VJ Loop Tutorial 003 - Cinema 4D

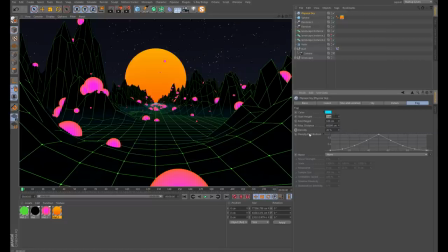(33:03)
First of all, by changing the start height to be maybe a negative
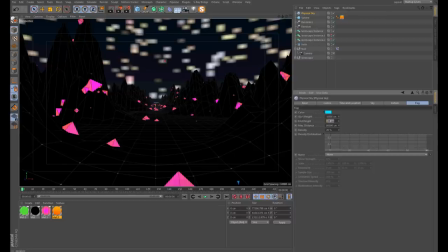(33:10)
1600, and the end height is going to be the flip side. So positive 1600, and when I render, I will get something like this.
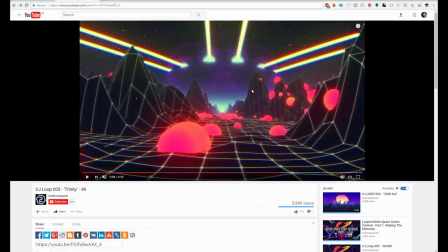(33:23)
I think this is quite different to what you see here, but you know, it's similar.
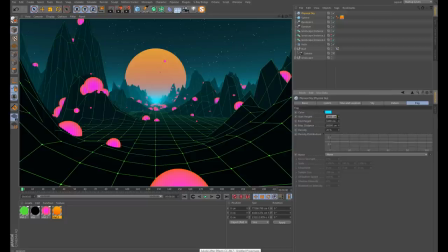(33:31)
I must have used some numbers more, like let's say negative 3000 maybe for the start, which means I would probably need more density, so maybe like 25.
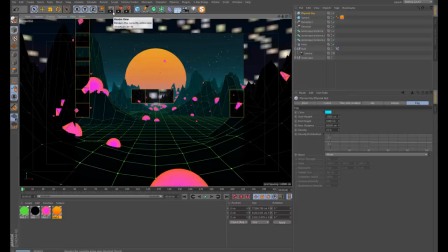(33:45)
I don't know, I can just keep adjusting this until I get something which I like the look of.
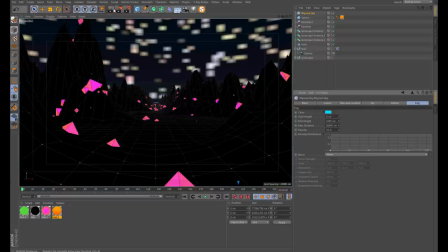(33:53)
So let's see, maybe zero out the start, see what that looks like.
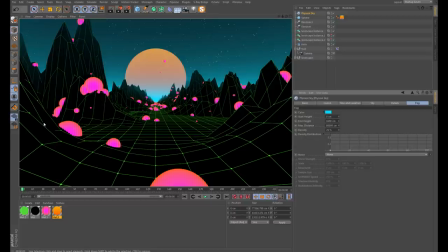(33:59)
You know, you won't get as much of a haziness closer to the camera if you do it this way.
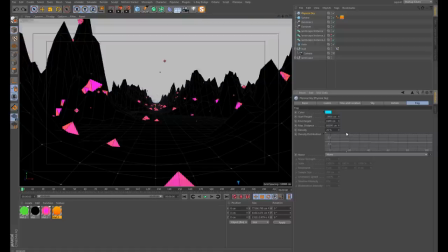(34:05)
So that's why I have negative start height.
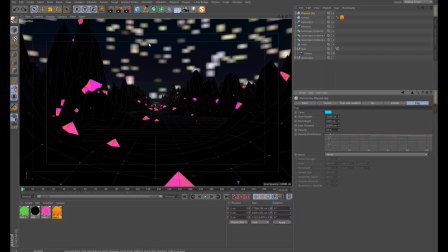(34:10)
It seems to just create a bigger effect.
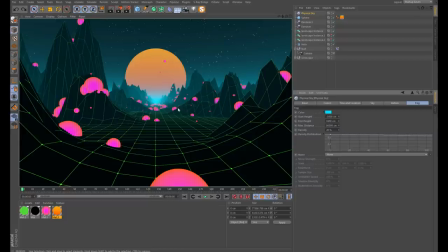(34:15)
Okay, so, you know, putting that fog into the scene adds a lot of just visual interest and a lot of depth to the whole scene. It's just a really nice effect overall.
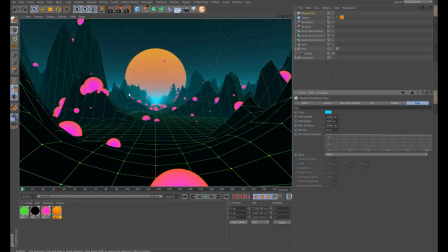(34:29)
And really, that would be it as far as constructing the elements in the scene. Not really a lot. You know, you've got the landscape itself, the spheres, and then whatever object you want to have in the background.
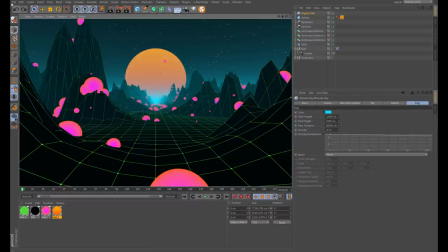(34:43)
And that's really about all you need. Let me quickly show you something you might find interesting. So I was working on a different loop, similar kind of build.
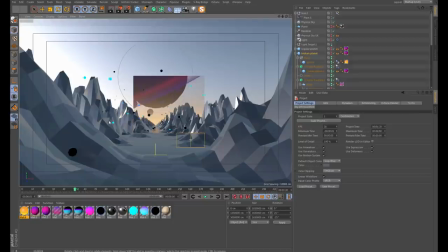(34:58)
You know, I like these sharp geometric landscapes. So you've got something similar going on over here, and this is something I'm currently working on.
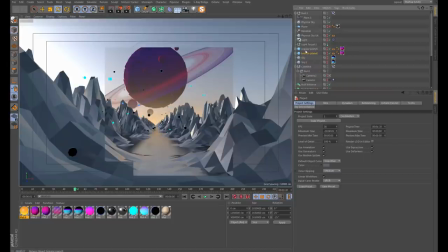(35:09)
It's a work in progress. So let me take the planet from this,
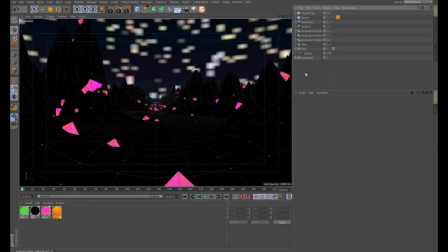(35:16)
and let's go to our current video or our current tutorial project, and I'm going to disable the sphere we placed there before.
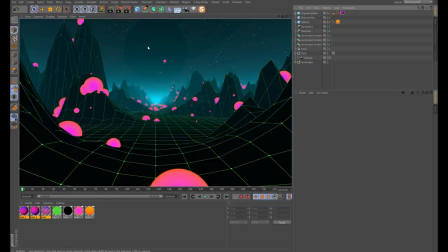(35:26)
And if I render this, you can just make out the planet in the distance there, so it doesn't have luminant materials.
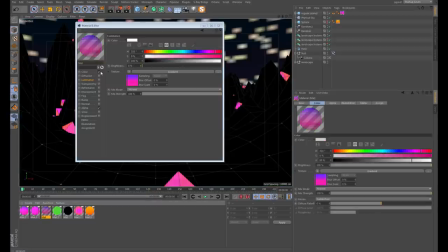(35:34)
So let's enable those so you can actually see it in the distance.
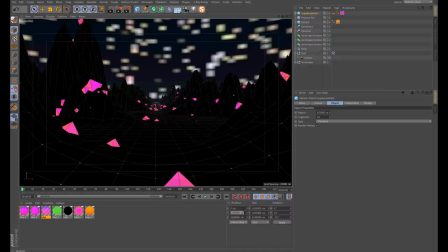(35:39)
Also, I think it was too high. Let's go for a height of maybe 1 million. And if I re-render, we should now see that planet at the end of the scene.
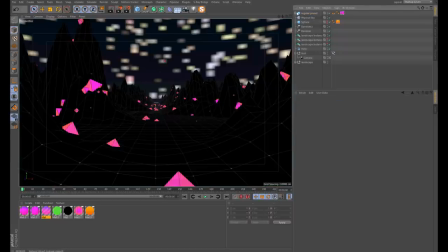(35:52)
So this is something I built, you know, for something different. But the idea here is, again, this is a massive object. You know, it's also 1.65 million in size, and it's 5 million centimeters into the distance.
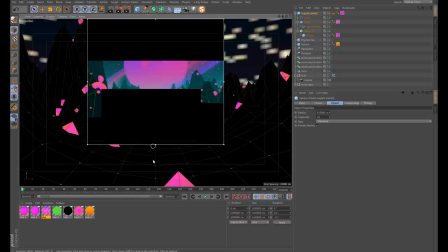(36:08)
So the way it looks at the beginning of the animation here, if I just enable the interactive render region,
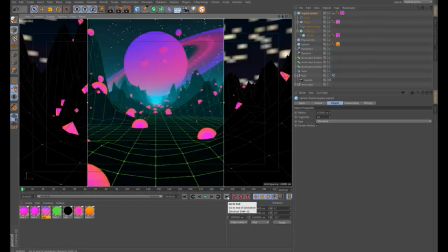(36:16)
is the same as it does, let's say, if I go to the end of the animation. Or the difference is so minuscule, you're not going to really notice that slight jump.
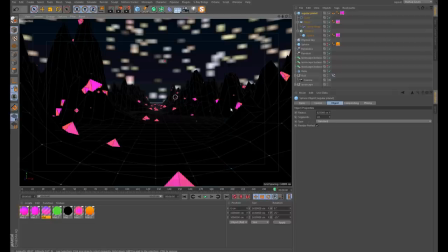(36:28)
So that's all you need to know, really, in terms of how to set up whatever you want to put at the end of your scene. Make it really big and place it really far into the scene. Okay, so looking quite good there.
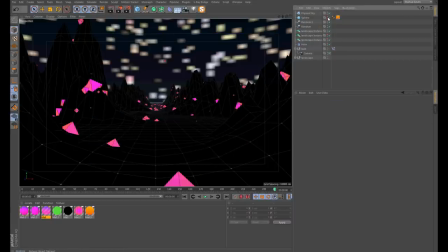(36:44)
Let's remove the planet and just stick to a simple sphere.
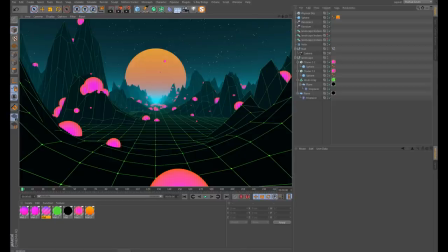(36:49)
Clearly, at this stage, this looks nothing like what you see here in the final example.